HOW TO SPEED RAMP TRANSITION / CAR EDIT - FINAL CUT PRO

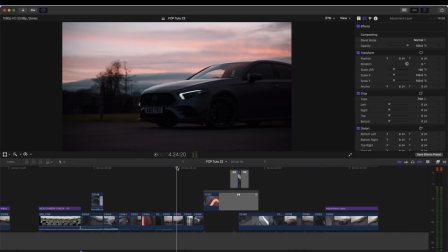What's up guys, today I'm going to go through how I edited this car edit. A lot of people asked for a tutorial on Instagram where I posted it, so I'm just going to go through the process of how I edited each video clip. It's mainly just a lot of speed ramping and then a few extra effects. So here's one of the raw video clips.
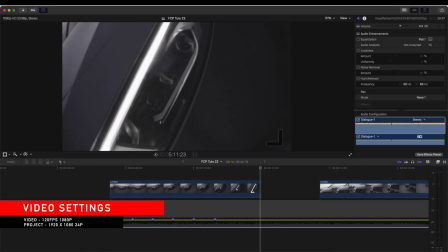I used a gimbal and just walked at a steady pace on each shot to add a bit of movement.
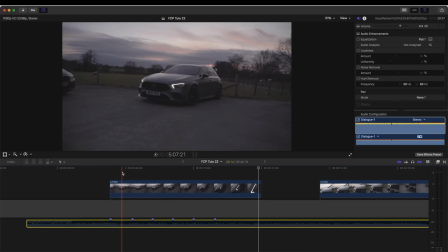I used POV mode quite a lot because you can get a nice rotating effect. So the first thing I like to do when editing to the music like that is add in markers on the music track.
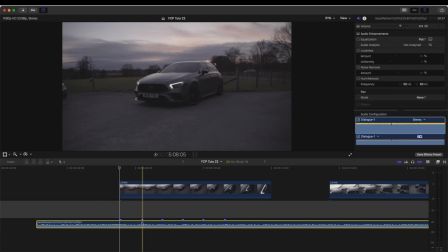So I have these blue markers which marks the beat of the song where I either want to add a speed ramp or cut to the next shot or add a transition. They just sort of help guide you when you're editing. So this first shot, I want to reverse it because I want to do like a quick zoom out from the light.
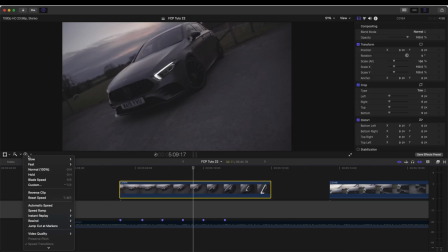So the first thing I'm going to do is select the video clip, go over here to the speed wheel and go to reverse clip. So now this shot pans out from the light. So I want it to be quick all the way up to about here.
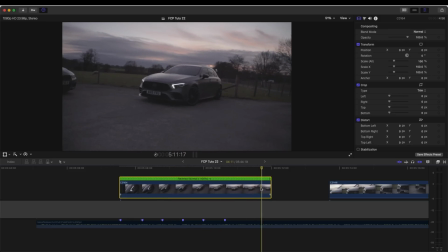So what I'm going to do is click the video clip, hold down shift and press B to create a speed ramp, and then drag this down so it speeds up the beginning of the video clip.
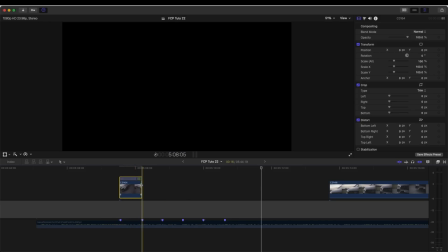And then I know this marker is where I want to end the clip to transition to the next clip.
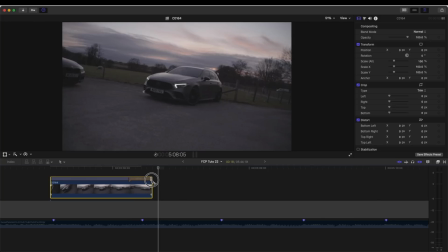And I might even slow down the end of this. And if you want to move the speed ramps at any point, you can just double click them, click edit, and then you can move where the speed ramp is.
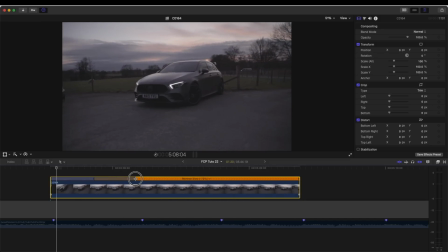And then we also have these like tabs here, which basically smooths out the speed from fast to slow.
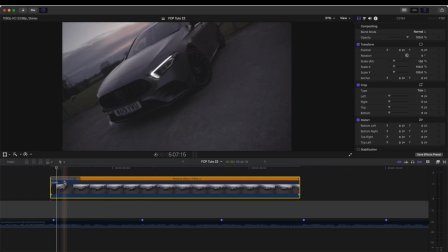So if we make this really short, then it'll be really aggressive, the speed ramp.
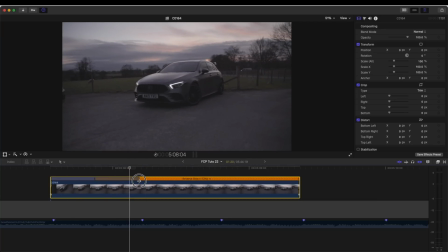So I like to keep these nice and long. Okay, so now that I've added the speed ramp and cut it down to what I want it to be, then the next step is to stabilize the video clip.
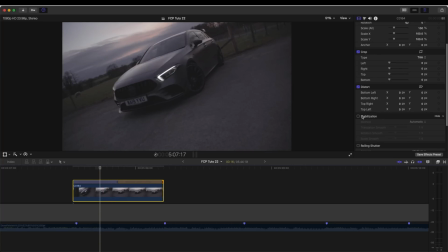So I'm going to select it, go over here to stabilization and click stabilization. And this is normally the part that takes the longest, stabilizing it and tweaking the stabilization so that it looks nice and smooth. So once the stabilization rendering has done, what I'll go and do is go to method and click smooth cam.
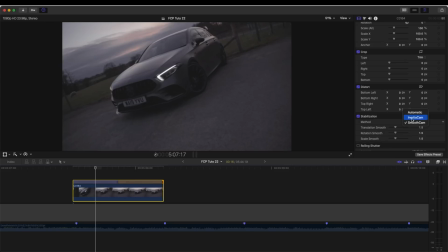Inertia cam sometimes works really well, but it will like distort the image a lot. So I'll click smooth cam and I don't want the scale to be affected, especially on a gimbal shot. I find the scale smooth. I just normally turn that down to zero and I will mainly turn up the translation smooth.
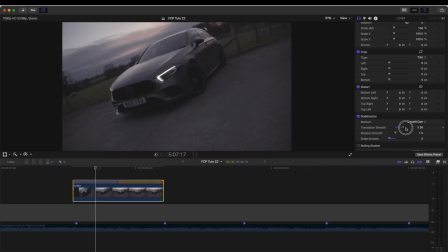And a little hack to stabilization is once it's turned all the way up to max on the slider, it only goes to 4.5. But if you click the number and drag this up, you can really like smooth the video clip up even more.
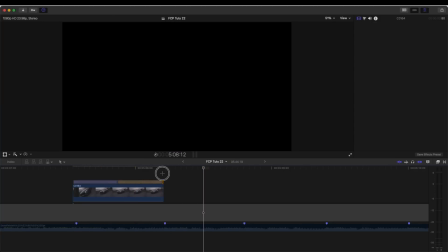So that looks pretty smooth now. I'm gonna move on to my next video clip. So I'm gonna drag my next video clip in.
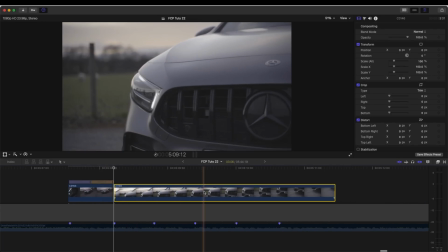And for this one, I'm gonna add a speed ramp in and a speed ramp out. I'm also going to reverse this video clip.
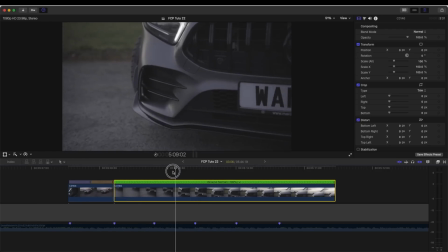I don't know why, but I do this all the time. I just think revealing the car from that way just looks better.
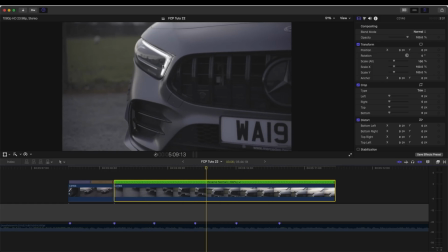So I want the light to be the focus of this video clip,
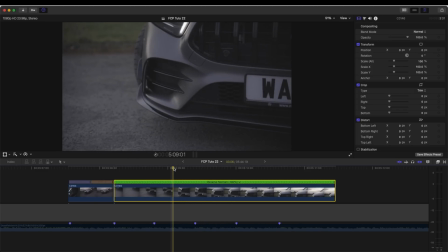so I'm going to add a speed ramp here before the light comes into shot, and also one after it.
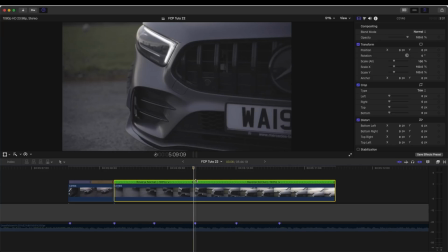So one speed ramp here, hold shift, press B, and then right there. And then I'll just drag these down.
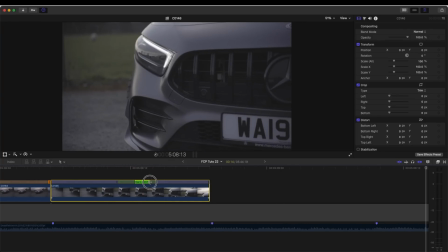And then I'm going to zoom in and make sure these tabs are connected in the middle so that it smooths out the speed ramp. I'm actually going to cut the beginning of this and then maybe extend this bit.